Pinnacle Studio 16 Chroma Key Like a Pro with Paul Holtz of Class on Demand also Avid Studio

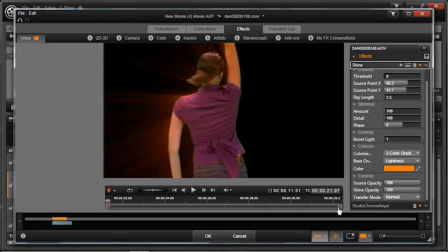4:08 Let's bring this to the very beginning. Turn down that shine opacity again. It's automatically going to turn keyframes on for you, which you may not want. The idea being that you can keyframe the different intensities and opacities over a period of time.
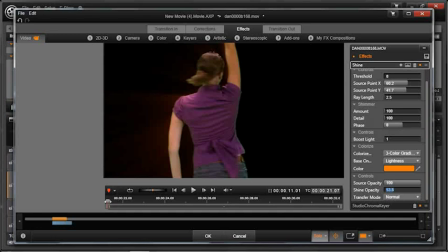4:26 As she goes through this, watch the shimmer off the side of her mat.
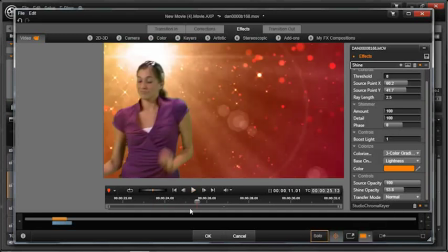4:32 Pretty cool. And that'll look pretty good in front of that light. So let's turn off solo and watch her arms as she breaks the light beams.
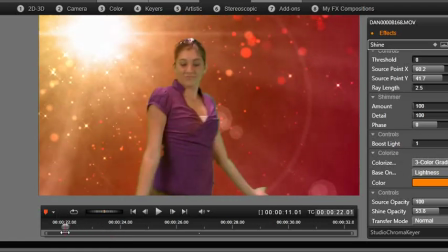4:42 see it in here especially i love what happens right there you see right there on the left over the top of her head i love the fact that that looks absolutely like there's a light shining behind her and that's the idea behind good compositing folks is to make sure that it doesn't look
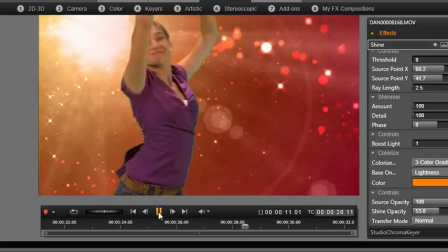4:59 flat it's got depth and this really helps it do that so that's how you use
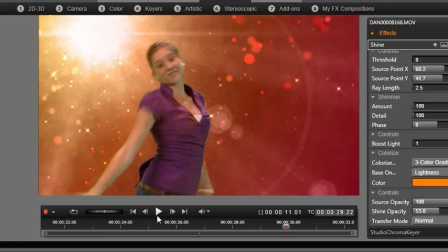5:04 chroma key make some adjustments when you have an imperfect key how to clip a different colored background the idea is always pick a background that doesn't come anywhere near flesh tones or the colors that are in your clothes. So that's how you do chroma keys with a little extra effect on top.